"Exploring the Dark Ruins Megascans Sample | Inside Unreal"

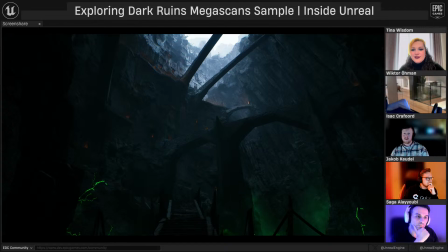So then I start off with like adding in a little bit of light here at the top, and then to define the directionality, and then fill light from below to like carve out some nice shapes and create a little bit of that mood we see in the reference.
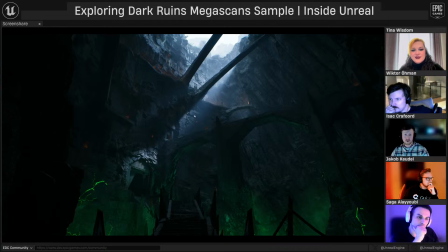And then I add in, well, here it's actually two spotlights to like really put focus on like we want to go to that door. That's the point of the whole image, right? And then to add in like a little bit more of extra detail.
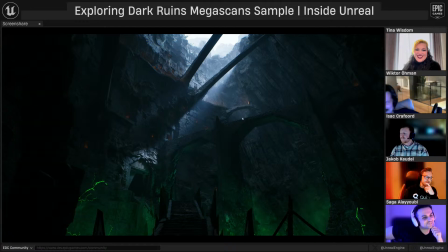Victor's laughing. Especially with this OSHA compliant bridge, it's very easy to be tempted to go somewhere else. Yeah, exactly. And then like as a final like detail step, because some parts of the level,
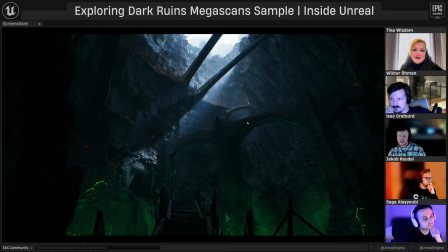well, some parts of the scene kind of blends into each other. You can see like the bridge here, for example, or the big kind of cliff thingy that's going on here. Like it's just kind of falls into some boring background.
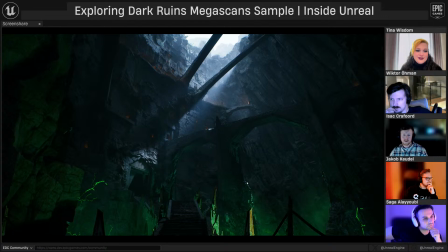So then I add in a little bit of like rim lights here and there to just like bring some extra detail and life into the level. So that's basically the same principle we did for every single room,
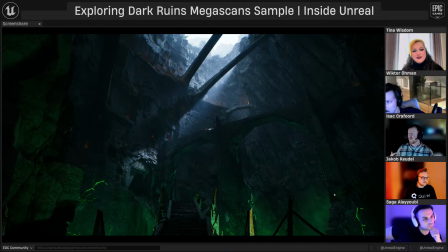in a way, which was really interesting. It's not like a way we usually would have worked with this stuff, but with Megalights we kind of can actually do that. So that's super cool, and it really helps with the art direction, because the art direction is very much like we want to have like really high contrast and really like extreme highlights and
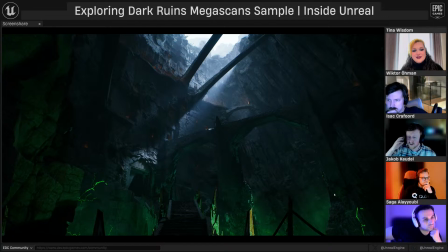like dark crunchy shadows and a lot of saturation and stuff.
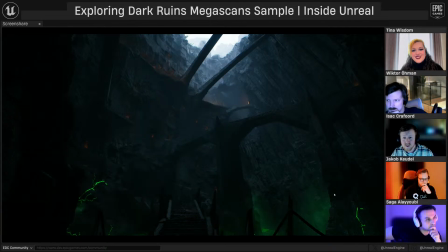So this is a super fun workflow. Yeah. And you can be more subtle about it too.
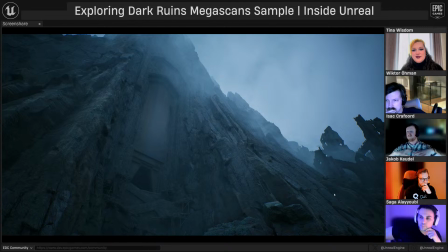So out here, for example, where it's mainly like ambient light,
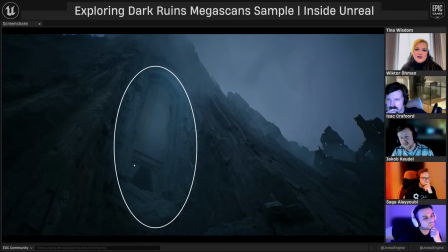we still want to have like a little bit more focus on the door where we want to go.
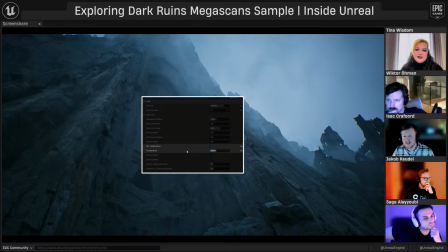So there you can add a little bit of light, and then I like to use like change the color temperature of the light as well to like break up the overall color of the scene.
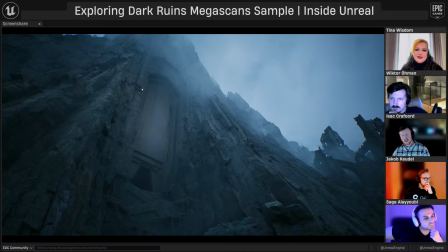So here's where it's like now, and then you can see there's a tiny difference where we have like just a slightly warmer light that hits this area where it's supposed to go. So it kind of carves that area out a little bit.
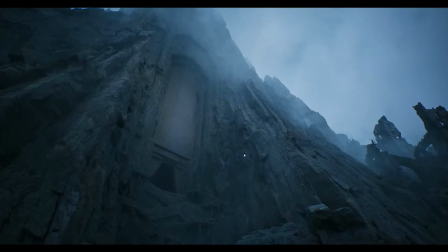I don't know how well that comes across in the screen share, but it's a nice little like very discreet trick that I kind of like to use.
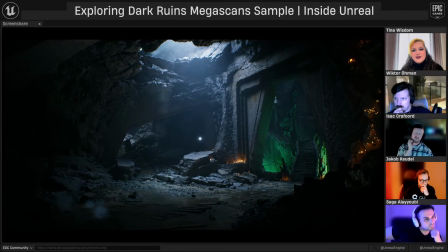Yeah, and in terms of post processing, I really love convolution bloom. It's super nice. So this is what you're looking at now is the standard bloom, which is like the default. And then you can switch to convolution bloom, where it really like it gives
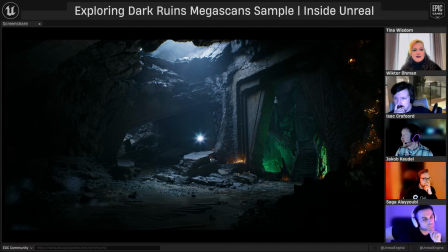like a really nice texture and kind of we call it like personality maybe to to the bloom. You can see it in this little like emissive sphere here, and that's like a really nice trick I like to.
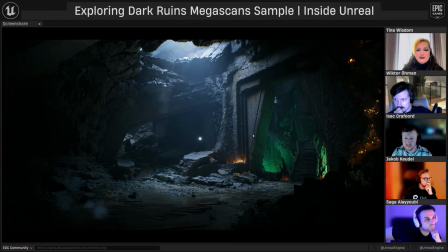Well, it's not a trick; it's a nice setting I like to use to bring some extra like life and quality to the image. The convolution bloom can be a little bit more expensive, so you might not be able to afford it depending on like performance-wise,
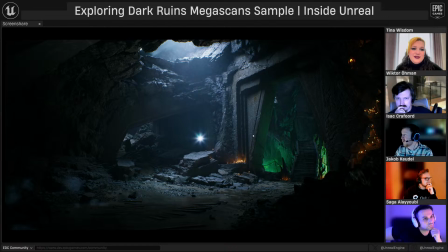depending on what uh, what project you're working on. But it's something that I think is like worth using if you can.
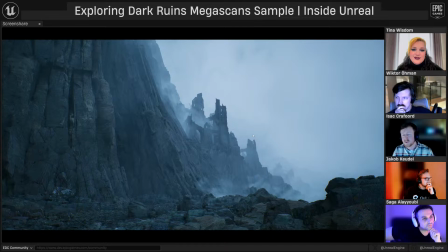And then there's other things like destroying the image. So this probably won't translate very well in the screen share,
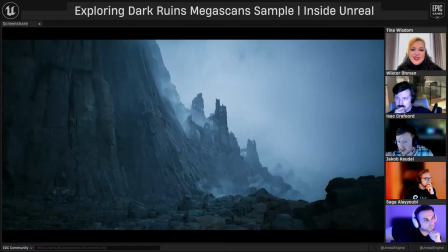but like adding quite a lot of film grain and then going for this project, we went really heavy with like vignetting.
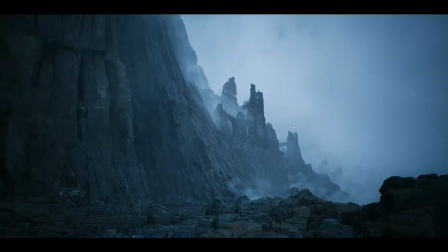So like if I switch between them, you can see that like creates like more of a focused and kind of almost claustrophobic feel to the image, which is really nice and plays really well into this whole like stylized, like over the top, contrasty art direction we have going on.